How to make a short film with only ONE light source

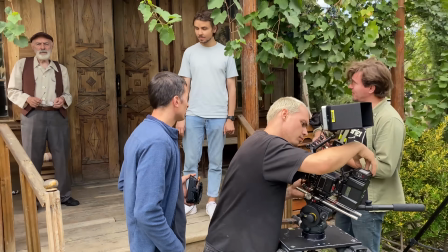496s
In fact, many things would not have happened if it were not for my wonderful team.
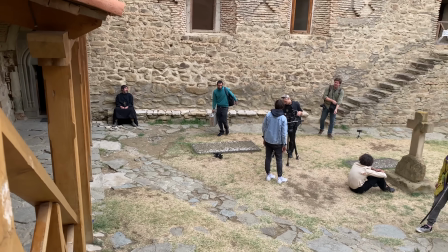504s
Once again, I am convinced that people are the most valuable thing in our life.
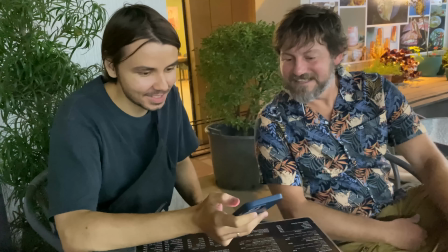509s
This project involved an amazing person, Ted from the US. Without Ted, this project would not have happened.
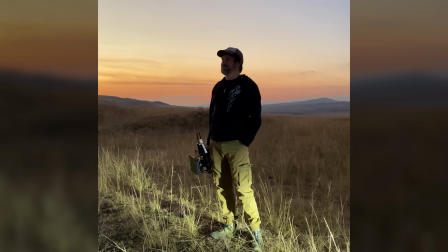519s
He helped us raise the necessary budget for the project and also took an active part in preproduction for filming.
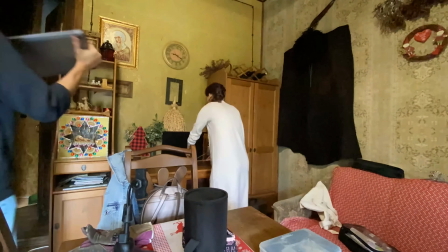527s
Also my wife made a huge contribution to this project.
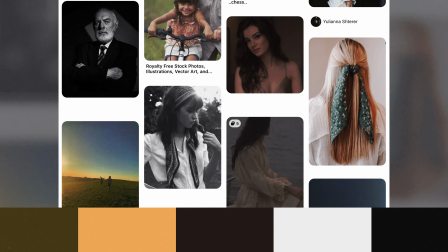531s
Before the project, Gali, my wife, made a selection of wardrobe color styles for the characters on Pinterest,
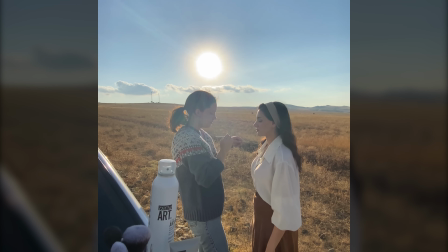539s
and she worked with the appearance of the characters, makeup, hair, brim, etc.
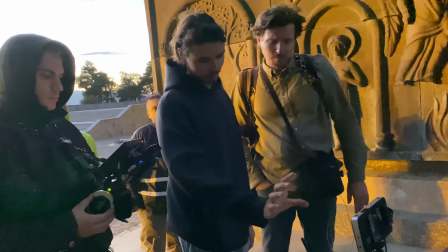544s
And to be honest, I'm not a good storyteller.
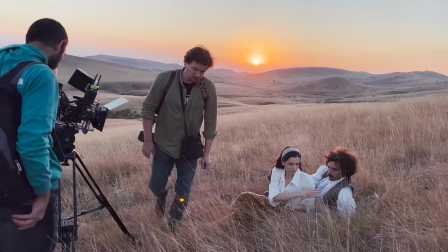547s
Creating a story is a huge challenge for me, and if not for the ideas and plot by Sergei, we would not shoot this story.
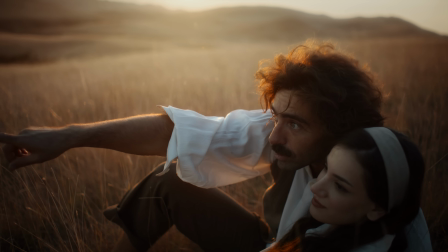560s
When we have a good set design, wardrobe and color harmony,
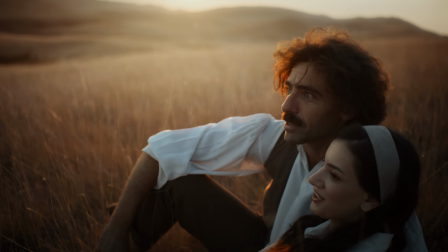564s
this can give us the ability to make good shots with natural light using simple light schemes.
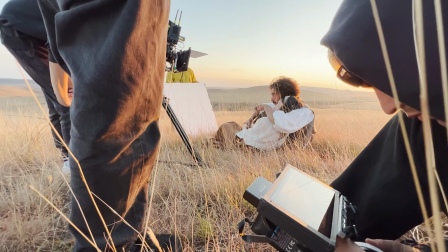569s
This scene is a simple example of it. The light setup is pretty simple.
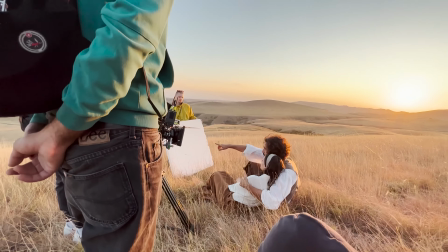574s
The sun shines as a backlight here.
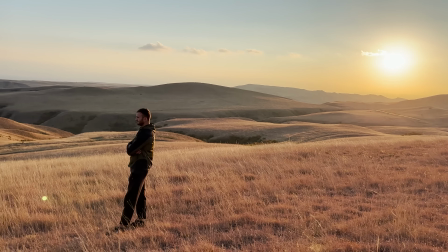577s
We just highlight the character utilizing beautiful natural light source available to everyone for glowing the eyes.
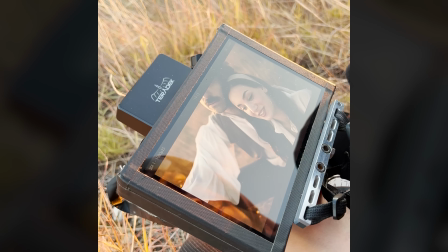584s
I add the additional light point. I just reflect the lighting from the sun via white form.
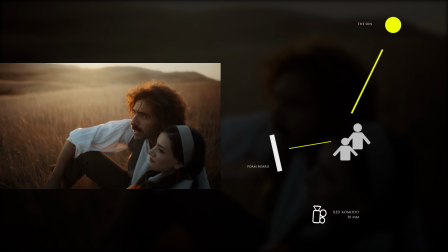590s
Also this reflection works as an additional side light. I leave shadows on the character side near the camera to avoid flat lighting.
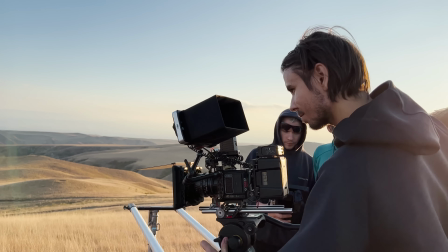598s
This is creating cool shots with set design and character appearance.
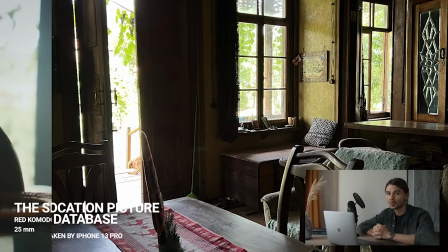604s
I'm just reminding you that I have a free masterclass, which you will find in the link in the description.
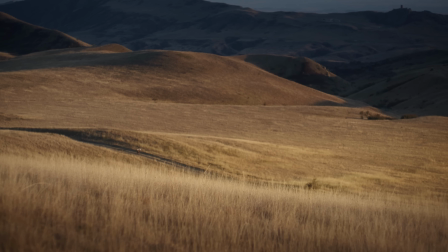611s
I love to work with dynamic and smooth movement in this scene when it looks actual and suitable for this story.
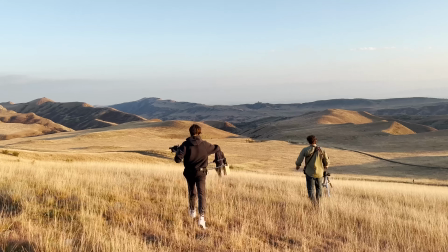619s
And many people are surprised when I used a slider in large-scale locations.
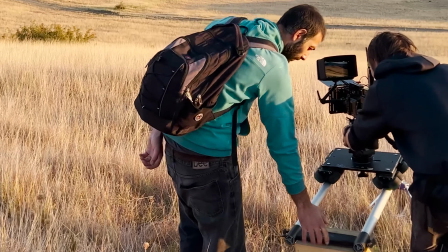624s
The thing is that when you have something in the foreground, sometimes this is enough to create dynamic camera movement in the frame.
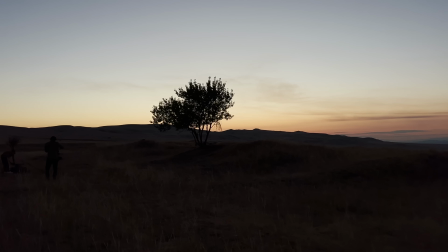632s
I used the Don Dolly slider. If you can make backlight with the sun, you must shoot anything after sunset.
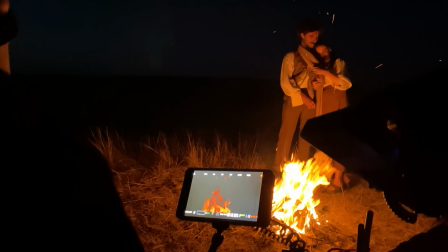641s
The blue hour is a magical and beautiful time for filmmaking. We had about 30 minutes until the sky went out.
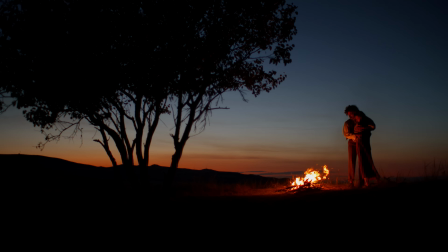649s
And for this scene, as you can see, we made a campfire. Non-light had a pretty cool option work in effect mode.
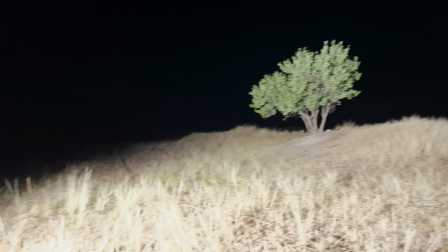657s
We had a specific scene where a big fire should have lighted the character.
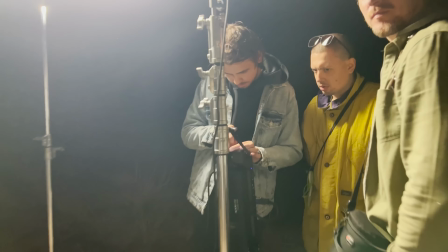662s
Making a big fire and dry field is a very dangerous idea. We solved this problem by simply turning off the TV mode on the non-light.
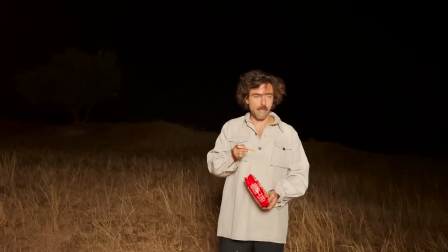672s
How we power the light in the field?
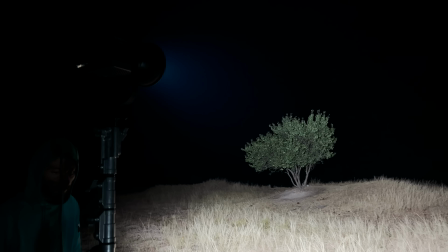674s
We just used a small generator on 2kW and this LED source uses very little electricity working in the field.
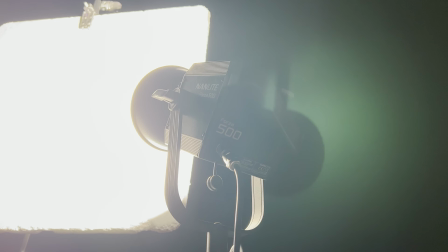682s
One generator is enough for 2kW. Direct lighting has a few flaws in working with middle and close-up shots.
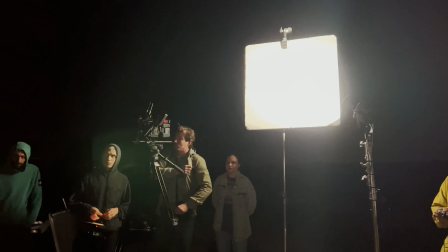691s
It makes a very hard light. For shadow smoothing I bounce light like in this setup.
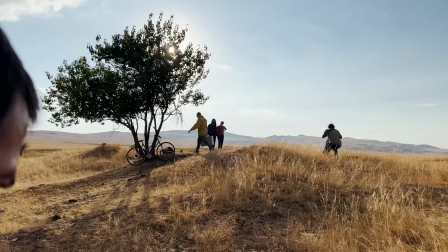699s
Unfortunately, I can't show you more shots of this project, because we are going to send this movie to Film Festival,
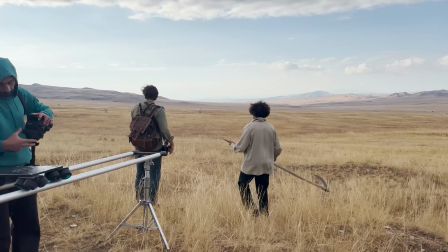706s
but I can show you a few secrets in my masterclass. The value of this film is about $5000.
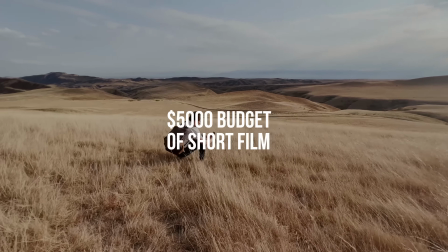714s
This is the summary resting for all positions, scouting, transfers, location, gears and stuff, etc.
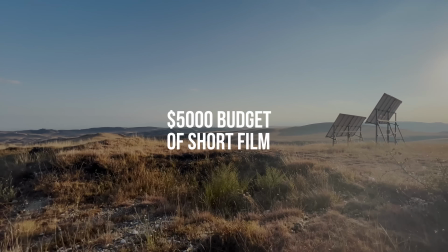721s
At this moment, we had about 15 minutes of final editing.
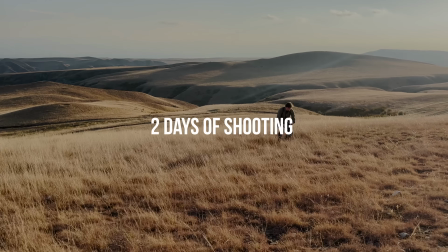725s
Since we had two days of shooting, we made about seven minutes for each day.
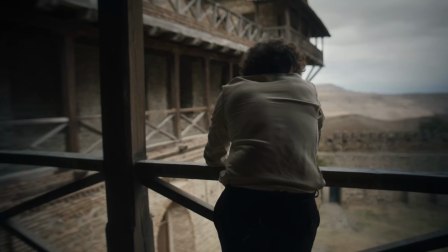731s
It's huge numbers for the movie and if we had no professional actors, I think we would have had trouble.
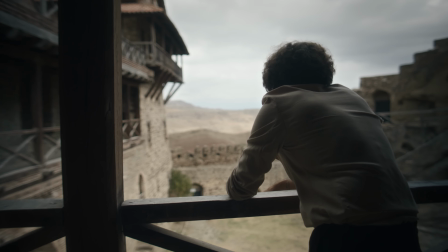737s
For good takes, we had few tries.